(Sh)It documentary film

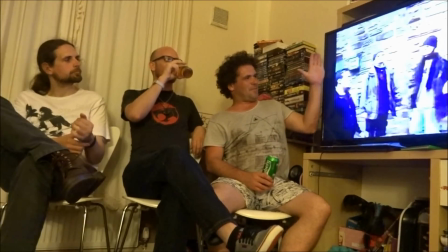Well, fuck you. You don't want a copy, do you? Just to keep this shot as close-knit as possible,
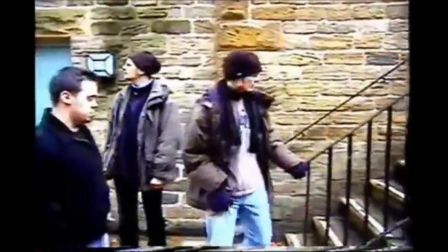just so it looked like they were down in sewers instead of realising we were just on the other side of the boat house.
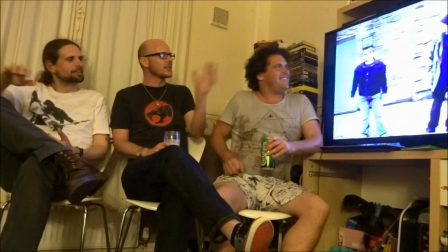Sure, yeah, if you pan an extra metre to that side of that side, It gives it all away.
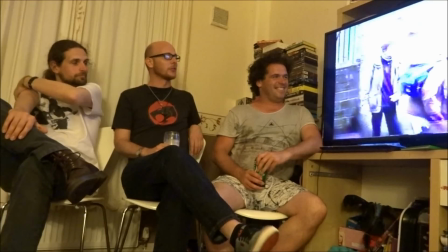Like that. Wayne's probably filming this, that's why that was such a shoddy shot.
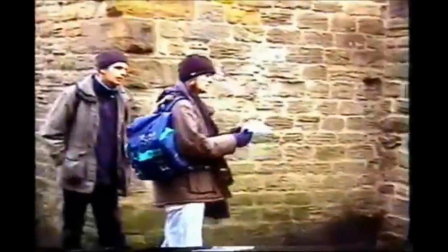Yeah, Wayne's filming it, because there you are Dom.
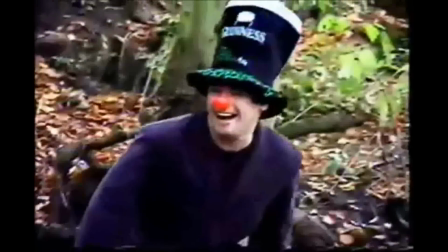To make that scene right there where I was stepping on, I wanted to make it look really majestic and like a ruler.
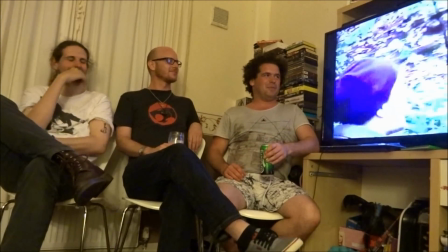I was trying to be really dramatic but it didn't work.
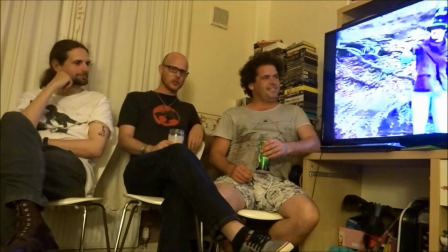We really pushed the boat out and spent all our budget on the monster,
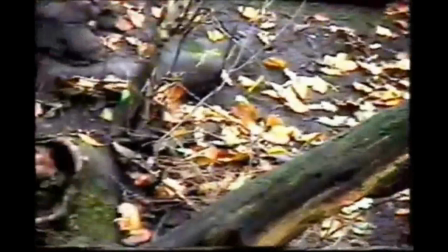the spider, the spidery bastard and the skeletal figure.
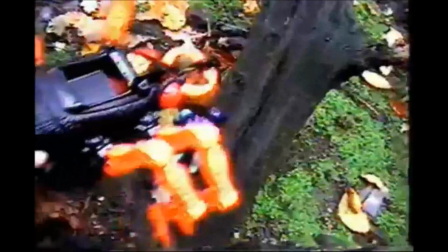I like that bit though because you guys were like what we're going to do for Eddesign here and I was like guys I've got this just do what you're going to do just zoom in on me.
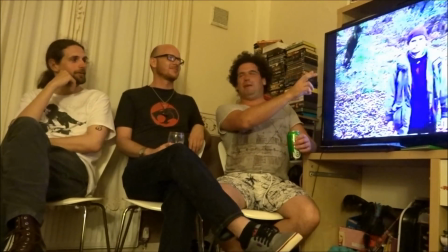Yeah, we zoomed in and we couldn't actually find the spider. Spidary bastard!
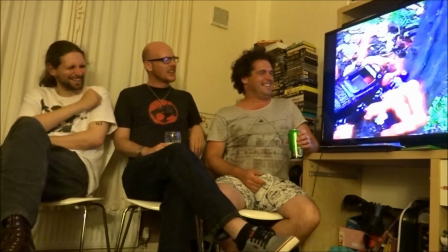Look at that, it's someone's hand in short as well. That's worse than arachnophobia with the stick up the spider's bone.
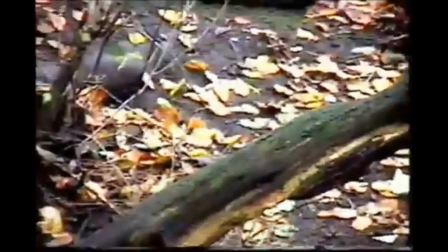Yeah, yeah, yeah. Is that the end then? Is it over? I don't know. When is this bloody spider going to appear?
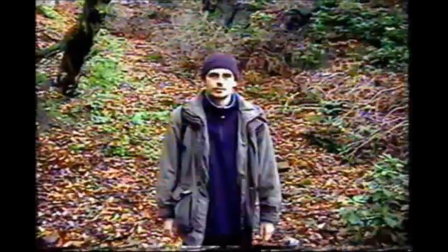Oh my God! Jesus, Mary and Joseph! Ah! Spider-imposted!
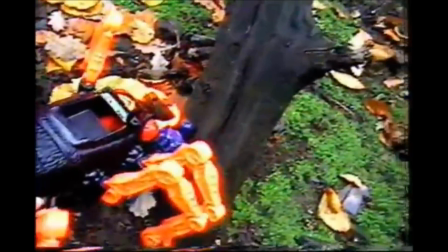Damn fuck! When I say dumb, I don't feel like an orphan, I mean dumb. I'm dying, I've been killed by a giant spider.
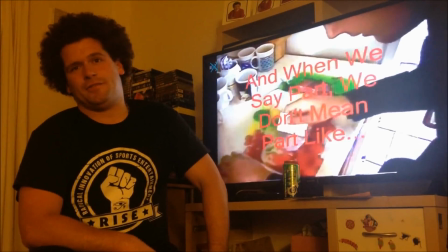I look back on it, it was fun, it was me and my friends. That's the way I will always look at it.
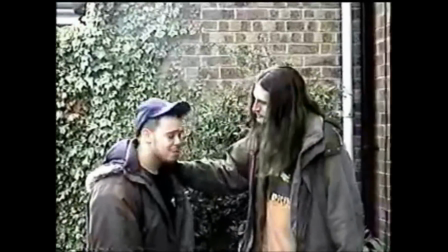If you're making a movie that you know you're making it with an analogue camera, it's going to look old, it's going to look shoddy.
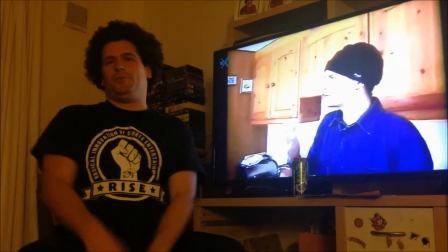Just have fun with it.
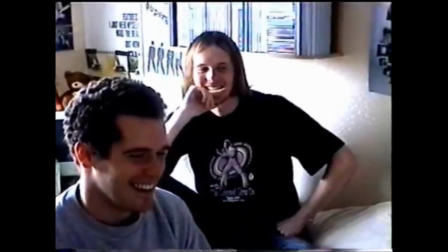You see all these people on YouTube ripping people apart. why does it all have to be professionally done you know
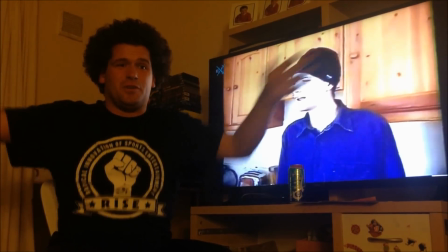hundreds of dollars worth of CGI you
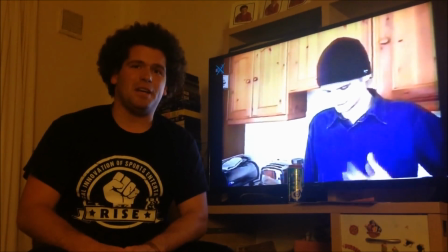know just whatever happened to people just picking up a camcorder and having fun